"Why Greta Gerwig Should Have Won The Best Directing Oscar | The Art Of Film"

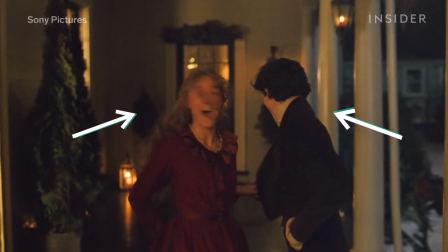There's a scene in 2019's Little Woman where Saoirse Ronan and Timothée Chalamet dance outside giant windows that look into a party, where everyone else is dancing.
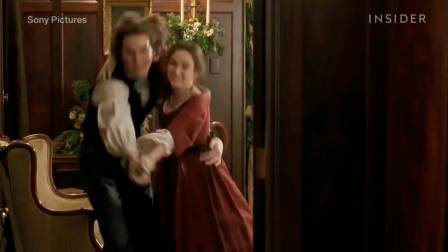In the 1994 adaptation, this scene is filmed with Joe and Laurie dancing in a study, dining room, and hallway.
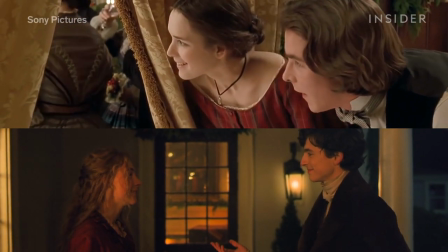Both sequences establish Joe and Laurie as outsiders in society,
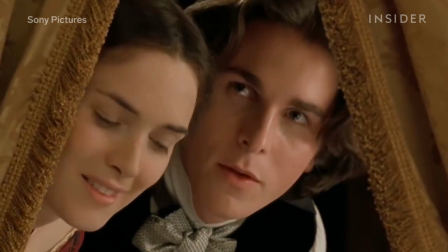but what separates the 1994 film from the 2019 adaptation is the staging.
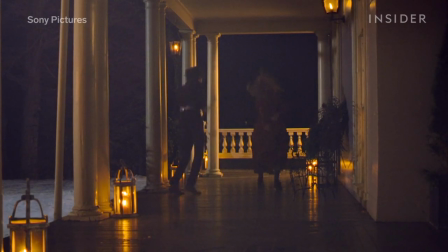The 1994 film uses four set pieces, while Gerwig uses only one, which more effectively positions Jo and Laurie as outsiders.
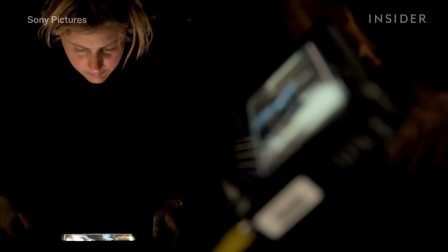Where Gerwig stages a scene is just one way she illustrates her genius,
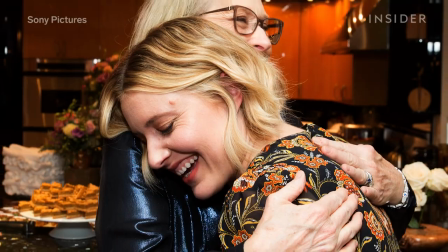and it's one of the three reasons she deserved to win, or at least get nominated for Best Director at the Oscars.
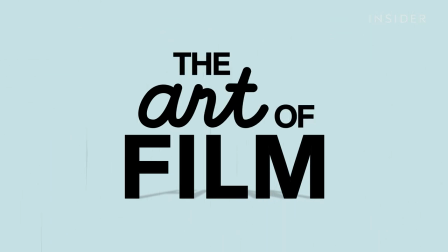We all felt it coming.
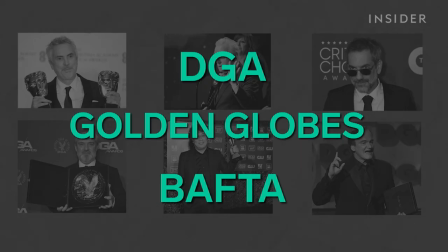In several award shows leading up to the Oscars, women were left out, including former Oscar nominee and supposed shoe-in Greta Gerwig.
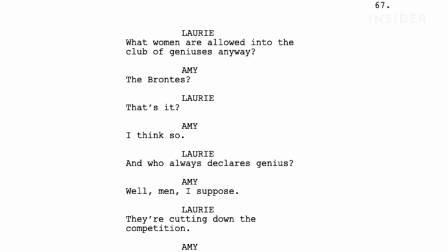But, as Gerwig writes in her screenplay, what women are allowed in the club of geniuses anyway?
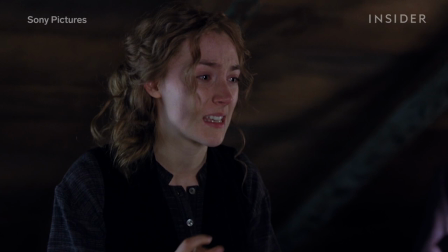And I'm so sick of people saying that love is just all a woman is fit for.
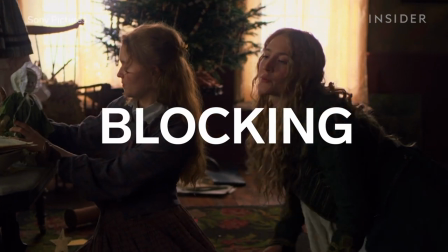I'm so sick of it.
Let's start with Gerwig's brilliant blocking. A hallmark of a good scene is when everyone in that scene has something to do.
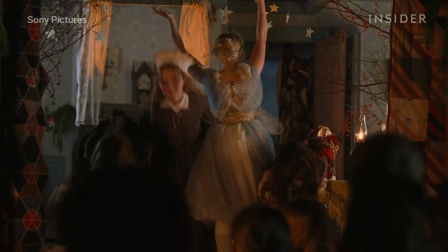Gerwig takes this concept to the next level with movement. Characters effortlessly move in and out of focus in their scenes at precisely the right time.
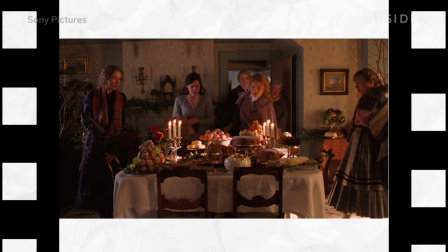To illustrate this, we can take a look at the scene where the marches return home from giving the Hummels their Christmas breakfast.
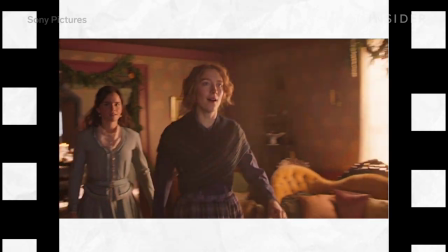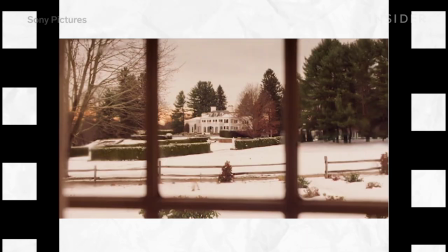Now,
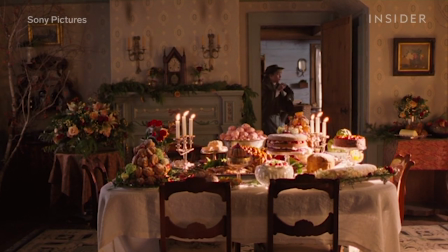let's break this down. All the marches come through the door. Amy notices the spread first, and everybody follows her around the table.
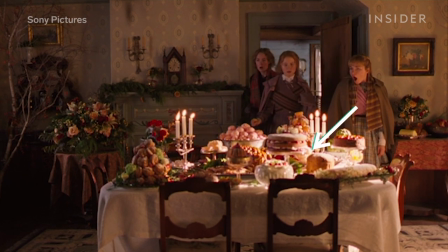We learn that she likes nice things, and that she's aware of material needs.
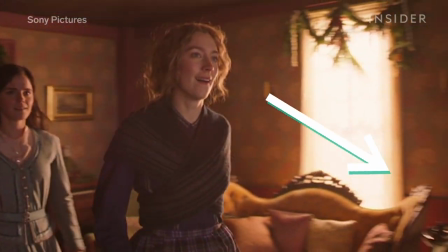Next, Joe leads the group to the window when she hears that the spread came from the Lawrences.
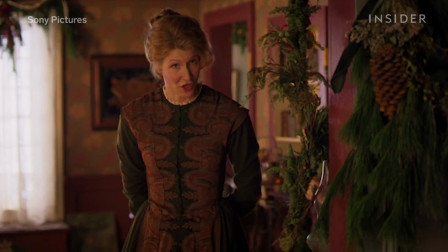She's more idealistic. Marmee stays planted at the center of the room, because she's the anchor of the family.
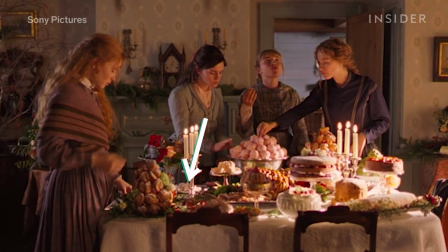Amy leads the group back to what she cares about, the feast. With the movement in this scene, Gerwig uses the space to let her characters organically move.
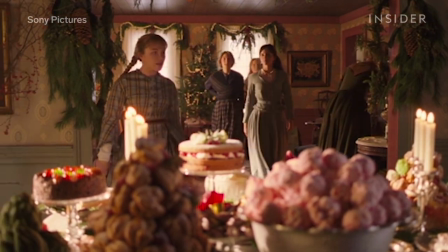Their familiarity makes it feel like they really live there, but the choreography also informs character dynamics that are important to the story.
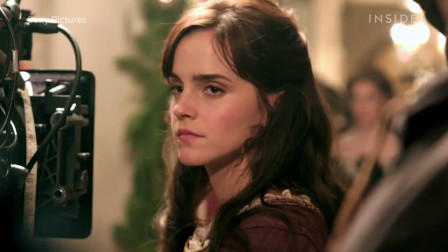Joe and Amy tend to lead, Beth and Meg tend to follow, Marmee holds everyone together.
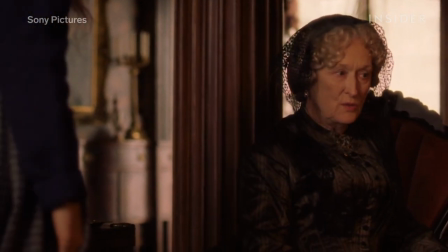Another great example of movement and blocking is in this scene between Meryl Streep and Saoirse Ronan.
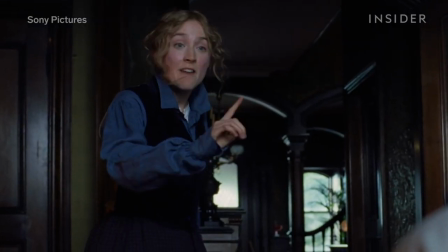Joe and Aunt March are dramatic foils, where Joe is always moving, Aunt March is almost always still.
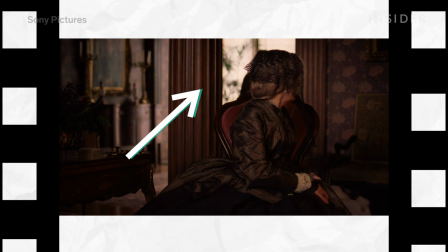Jo has gone off to look out the window. With this decision, Gerwig points out again she's looking out for possibilities.
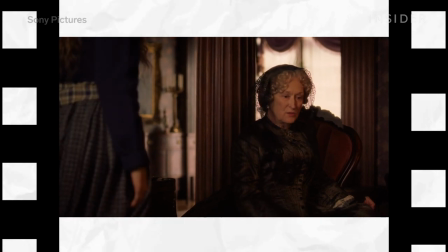Is there a reason you stopped reading Belsham?
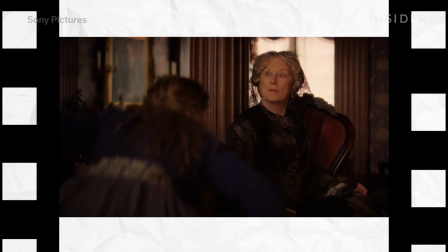Aunt March forces her back down to continue reading, reflecting her desire to get Jo back to Earth.
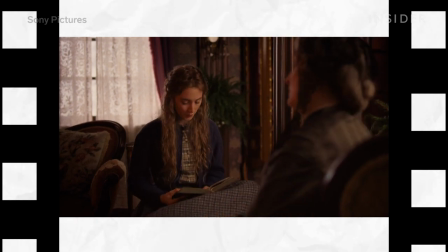You wish you had behaved better.
The ensuing comedic exchange shows that Jo does not do well with being forced to sit still.
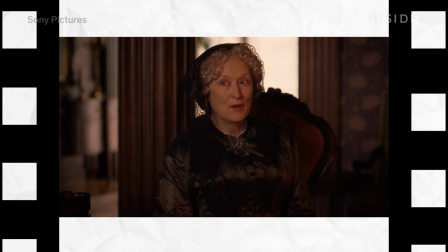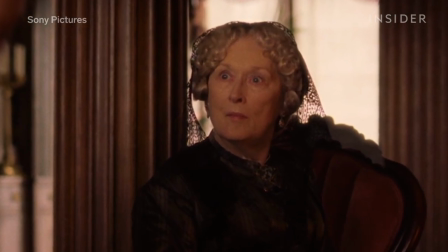Character-driven blocking, expertly executed. Let's talk about pace.
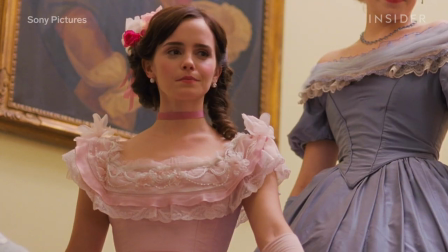Emma Watson describes the dialogue in Little Woman in an interview with Sony Pictures as having dashes at the end of each line.
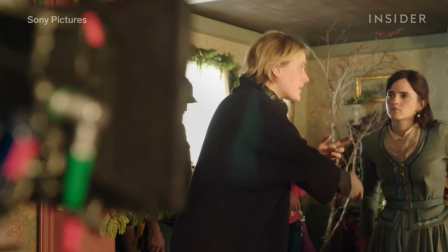This means that the lines run together. But it is in a rhythm, it's not in a random rhythm.
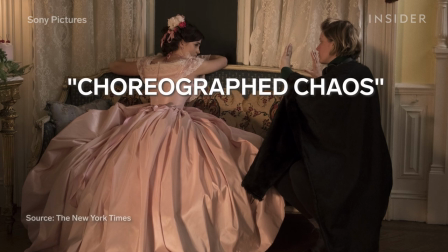Gerwig describes the effect created as choreographed chaos and a cacophony of words and sounds.
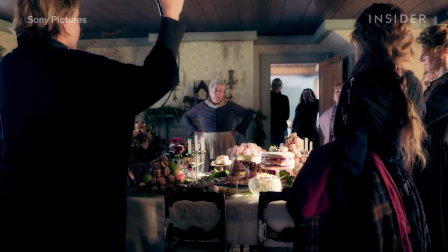I do wish we could have a nice reason.
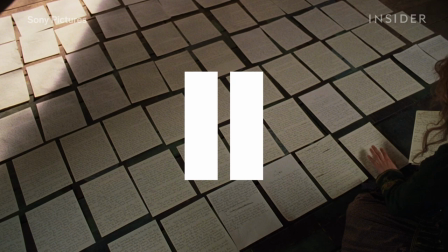Now you might be thinking, wait, if that's the way the lines were written, doesn't that illustrate why it's a great screenplay instead of why it's excellent directing?
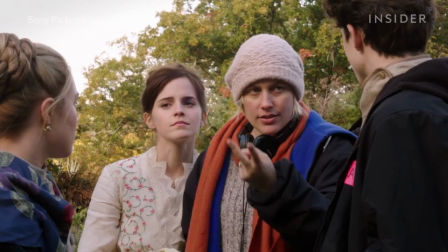It's a great screenplay, but delivery and pace are a collaboration between director and performer.
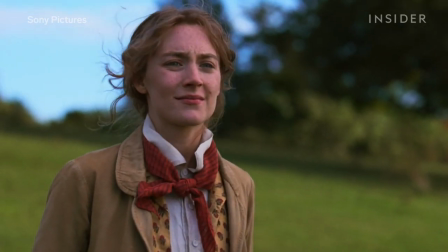Where exactly does this character interrupt the other?
It would be a disaster if we married, okay? It wouldn't be a disaster.
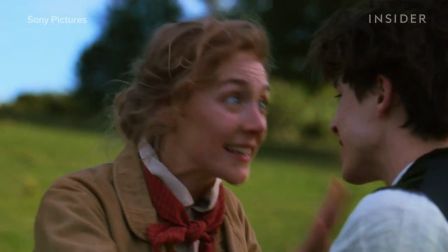We'd be miserable.
These are decisions Gerwig was making in rehearsal and on set as the director.
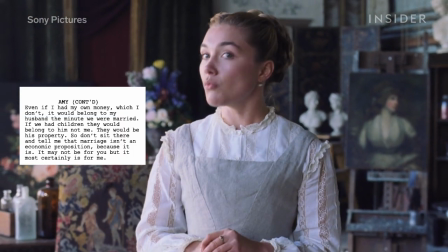She knew exactly how she wanted the dialogue to sound, taking the words she'd written and bringing them to life.
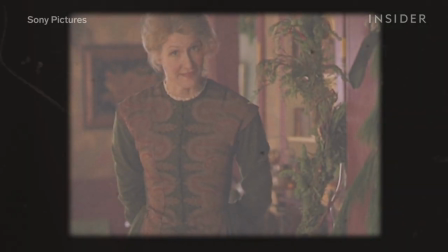Let's take another look at the Christmas scene to see this in action.
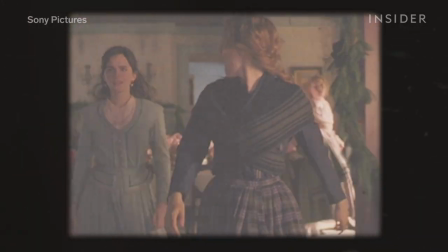The scene starts with a very fast rhythm, but then it slows to a perfectly engineered for us to learn about the character dynamics in relationships.
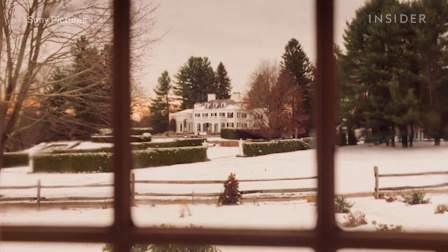His grandson, Laurie, put the idea into his head. I know he did. We should make friends with him.
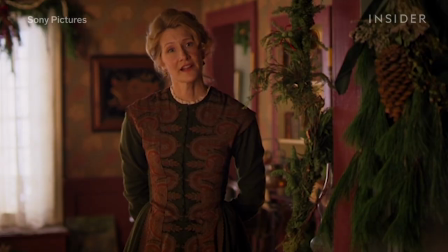Joe admires Laurie and wants to be friends.
He's a very kind man who lost his little girl when she was only a child. And now his son as well. His daughter died?
Mr. Lawrence has a heart of gold.
But doesn't Laurie just seem so romantic?
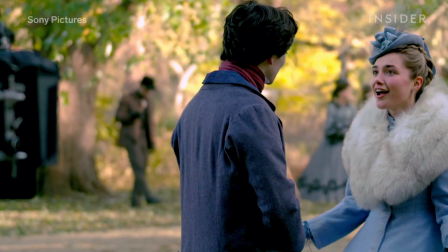He's half Italian.
Amy sees Laurie romantically.
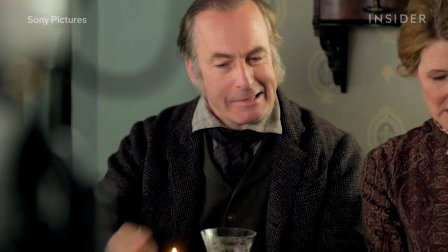What could be seen as purely expositional dialogue is transformed to natural family discussion that anybody could see themselves having around a dinner table.
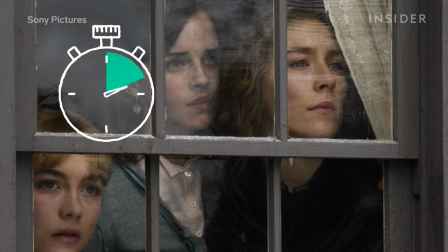All that in a scene that's less than a minute long.
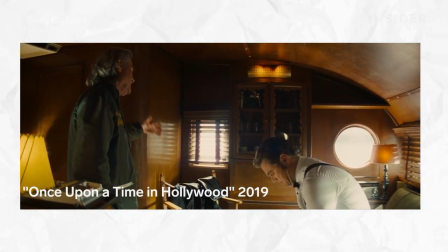Here's an example of a scene that tries this technique, but not to the same level of success.
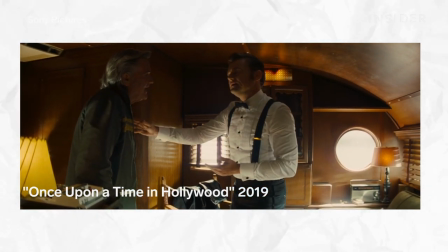I just don't... Look, look, Randy, I'm asking you to help me out, man. If the answer's no, the answer's no.
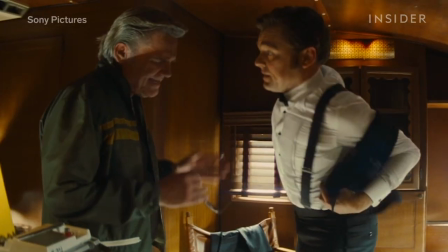Not no with excuses.
Rick and Randy overstep each other in this conversation, but why doesn't it feel as natural?
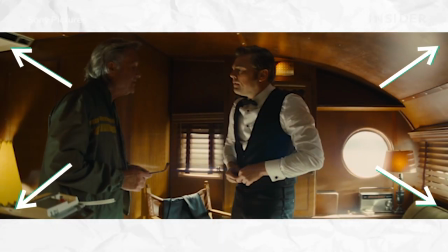It's the movement and the pace. Most of the scene plays out in a static wide shot, but instead of lending itself to the tightness of the trailer, the super wide lens gives both characters more space that they don't really utilize.
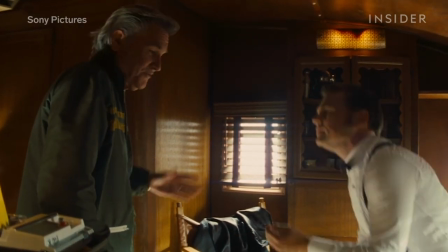They both stay planted on either side, never breaking the famous 180 degree line and playing it very safe.
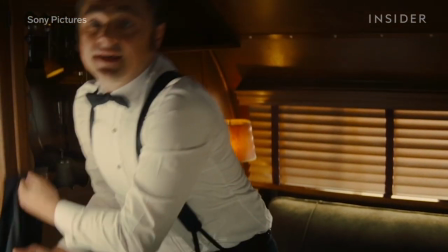Leonardo DiCaprio makes good choices to get ready through the scene, but Kurt Russell doesn't have much to do.
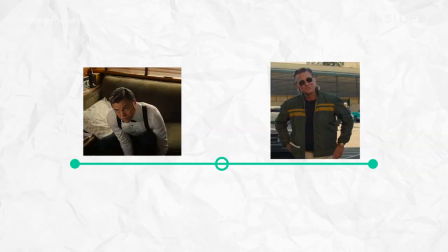The pacing of the interruptions feels choreographed, rather than each actor trying to get the upper hand in the conversation.
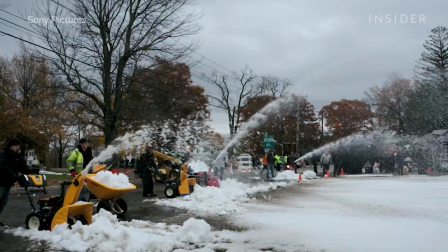Gerwig closely collaborated with all creative departments to create the perfect staging for her scenes.
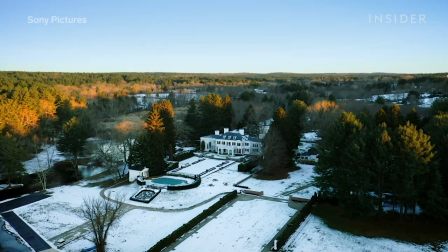Staging is the choice of location for a scene, while blocking is the movement within the space.
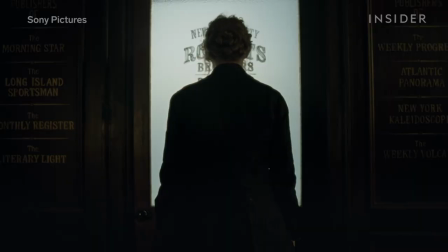In the moment we mentioned earlier, her choice of staging adds new meaning to a classic scene.
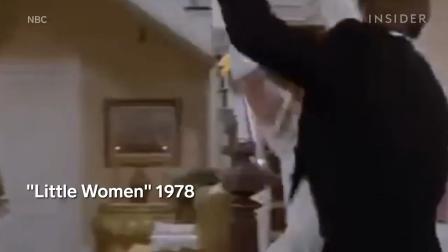Joe and Lori dancing wildly at the ball is a classic scene from Louisa May Alcott's novel.
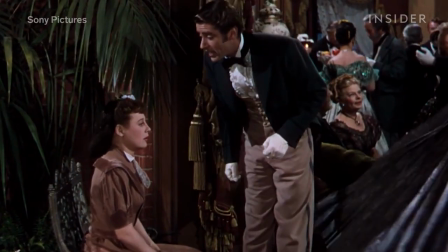I'll tell you how we can manage. I have an idea. I have an idea of how we can manage.
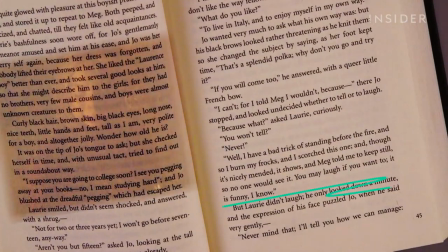In the book, Joe explains to Lori that she must stay hidden because she scorched the back of her dress.
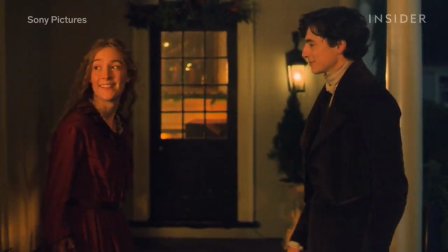So, to bend the rules, Joe and Lori dance in the hallway. Gerwig decides to go in a different direction, and stages the scene outside of the gardener's house.
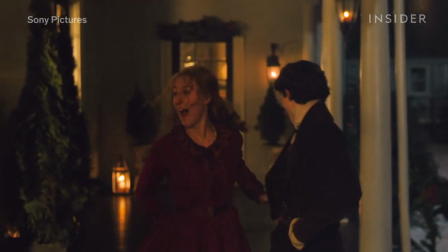Gerwig told the New York Times that she chose to stage it in this way because you could see the dancers inside and Lori and Joe having their own dance party outside.
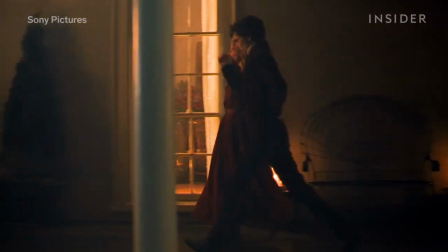What Gerwig accomplishes with this staging is the idea of parallel reality.
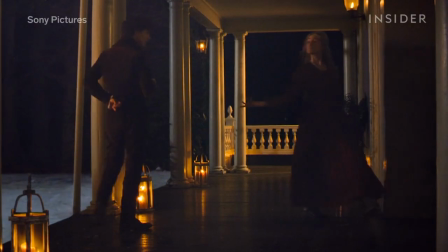Joe and Laurie move in between the windows with faux elegance, and then become who they really are in the space between.
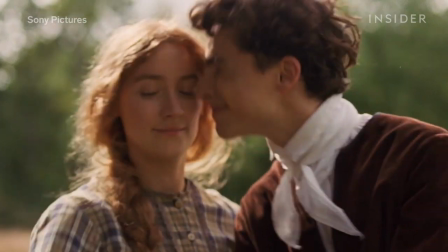We learn how they see the world and how they view themselves as something different. In contrast, in the 1994 adaptation,
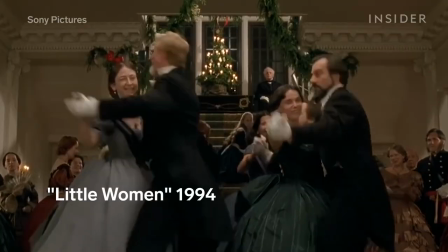the scene cuts back and forth from Christian Bale and Winona Ryder to the ballroom in order to show this juxtaposition.
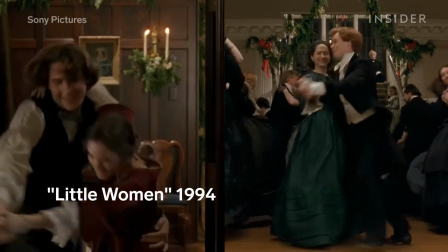This is a classic film technique to show contrast. Gerwig's restaging adds a new layer of excitement and visual metaphor.
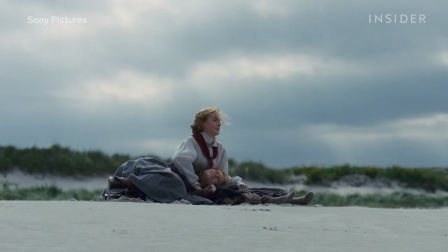Another example of excellent staging in the film occurs when Joe and Beth are on the beach.
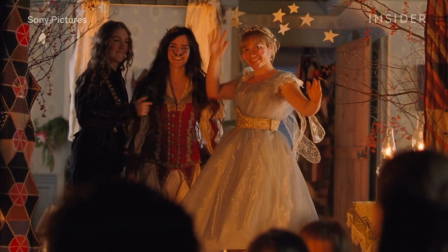This is perhaps the best use of Gerwig's place juxtaposition. Throughout the film, she navigates between past and present, often anchored by place.
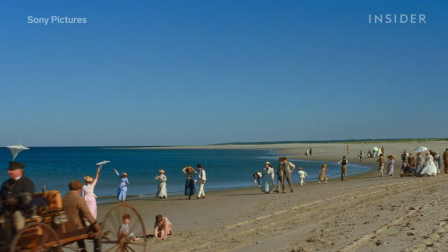This is a great storytelling technique in the screenplay, but the staging of the two beach scenes in particular shows excellent directing.
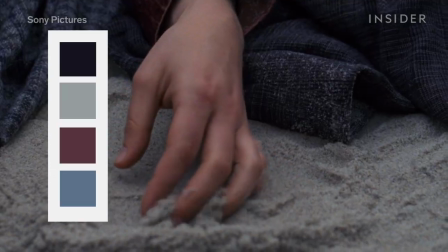The past is lit by a warm glow. In the present, it's cloudy, as if the joy has gone out of the atmosphere.
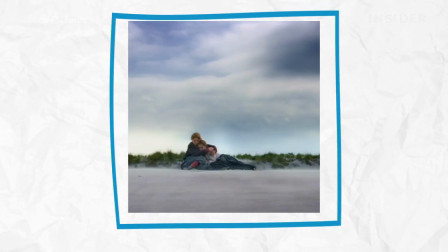The wind pulls in the tide with a cloud of sand. Jo tries to hold Beth tight, but she can't save her.
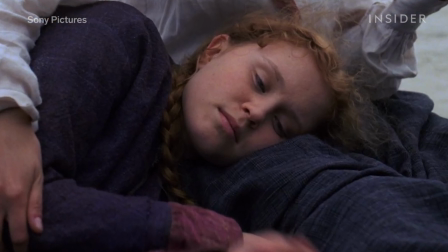The dramatic staging of this moment shows that for all of Jo's spirit, she can't stop the inevitable.
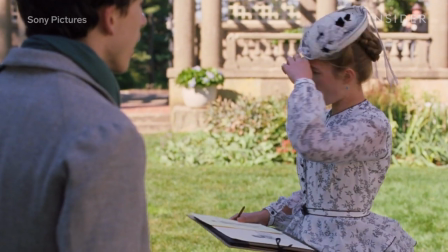Passing over Gerwig for this nomination perfectly illustrates the reason why this film is so important.